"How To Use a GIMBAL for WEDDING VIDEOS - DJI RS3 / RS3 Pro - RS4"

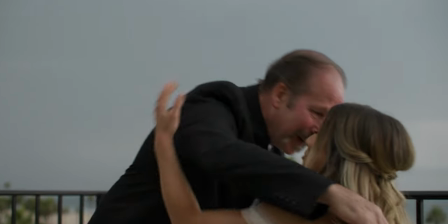(4:49)
That's a very effective use of the gimbal, not moving the camera too much, you're just moving it with purpose in order to cover the day better.
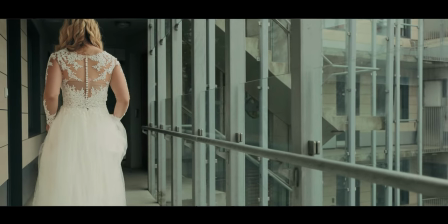(4:57)
You can add a lot of energy to a first look by walking behind the bride as she walks up to her groom, but I never like to do this on the real first look. I like to do it as a re-walk after the first look is done.
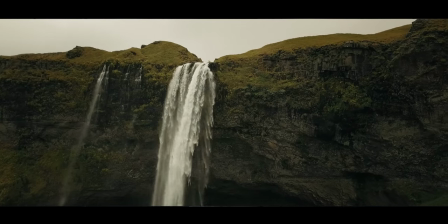(5:09)
One cool trick is after you get a few steps of her walking from behind, you can say, okay, pause for one second, flip around, do another shot, another angle from her face, and then bring it all together in the edit for a really emotional moment.
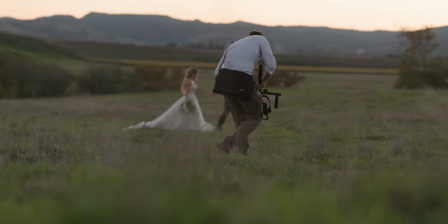(5:24)
Now when it comes to the portrait session, one of my favorite go-to shots is to have the couple walking. I'll tell them to look at one another, and you can turn this into three different shots.
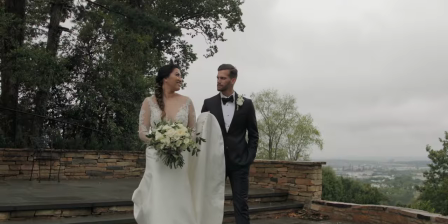(5:33)
Not only can you just walk with them as they're walking straight towards the camera, but you can also go to the side and then shoot over the groom's chest towards the bride's eyes and then flip to the other side and do the same. Now be sure to use some of the groom's body in the foreground and vice versa.
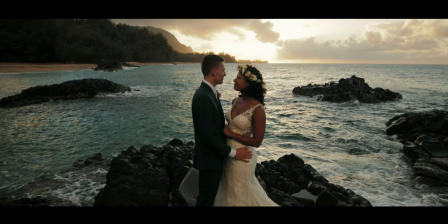(5:51)
This adds some more depth to the shot and keeps the context between the two of them. Now another go-to shot is what I call a vertical pivot. I'll do this with a bride sometimes just as a sort of hero shot that can be useful in the film. It requires a very long lens about a hundred millimeter. You don't even really have to walk to pull this shot off. You really want to focus on having a nice composition, coming down, and tilting up.
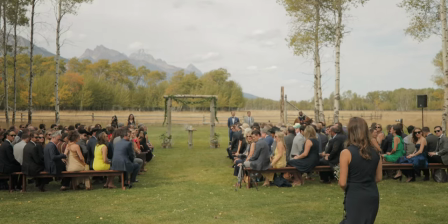(6:20)
If you're going to be using your gimbal during the processional you need to coordinate
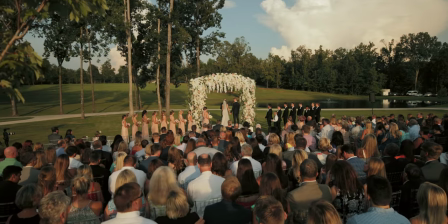(6:24)
really well with the photographer and the rest of your team. One key thing is to try to always stay on the same side of the aisle. If you're all on the same side you will be less likely to be in the background of their shots. Now one of my favorite go-to's no matter what the environment is for the ceremony is to track the bride and her dad coming down the aisle and as she walks past me pan with her and reveal the ceremony and all of the guests there. Now for the kiss at the ceremony, I like to add a slow push in,
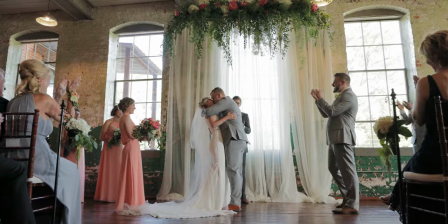(7:02)
just moving forward, and then I like to pause and be ready for when they come down the aisle. For focal length, 35 mil can be really good. I like to be kind of wide as they walk back down the aisle.
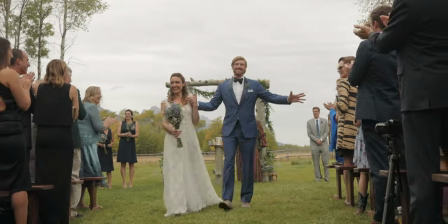(7:15)
I really want to feel the guests clapping, maintaining your nice composition as they come down the aisle. If you're standing and waiting, I find myself kind of resting it on my belt or something during the day, almost like this. This is gonna keep you kind of ready to go, and then as soon as it's time to shoot, here you go.
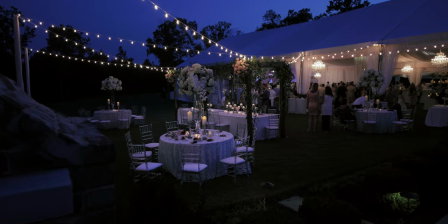(7:38)
And when it comes to shooting reception details, one of my favorite things is to have large wide establishing shot of the reception. I like to close the legs down, tilt my screen, and we're just getting big open shots of the room.
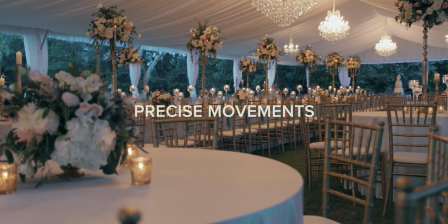(7:59)
One of the tricks for doing more precise movements is to make a wide base, compose your shot, and then pivot our weight from one leg to the other.
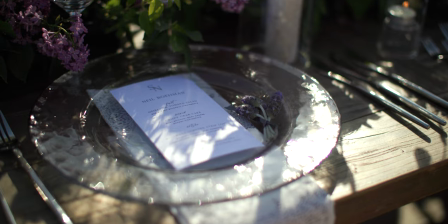(8:10)
We're moving around like this as we pivot the camera.
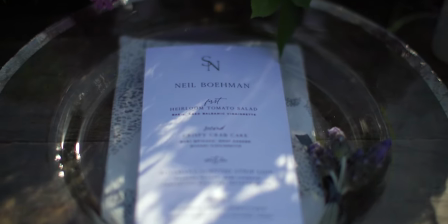(8:16)
And you can see how this is a lot like a slider, but better because you have more range of movement.
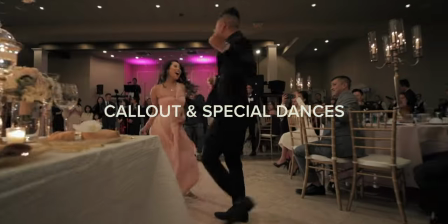(8:25)
If the wedding party is going to have a really fun call out, Sometimes it's fun to go on a really wide lens and track with them.
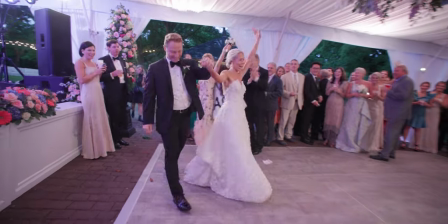(8:32)
You can add a lot of energy. And then when the couple comes out for the first dance, I have my second shooter on a longer lens on a tripod or monopod.
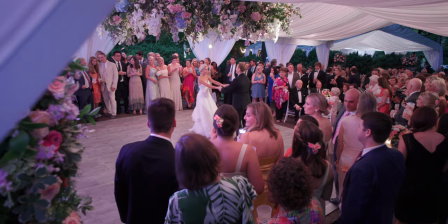(8:40)
One of the best things you can do is to back up off the dance floor as a way to feel everybody in the room watching the couple. Your subject is still the couple, but you can add so much more to the shot by backing up and letting the shot breathe a little bit.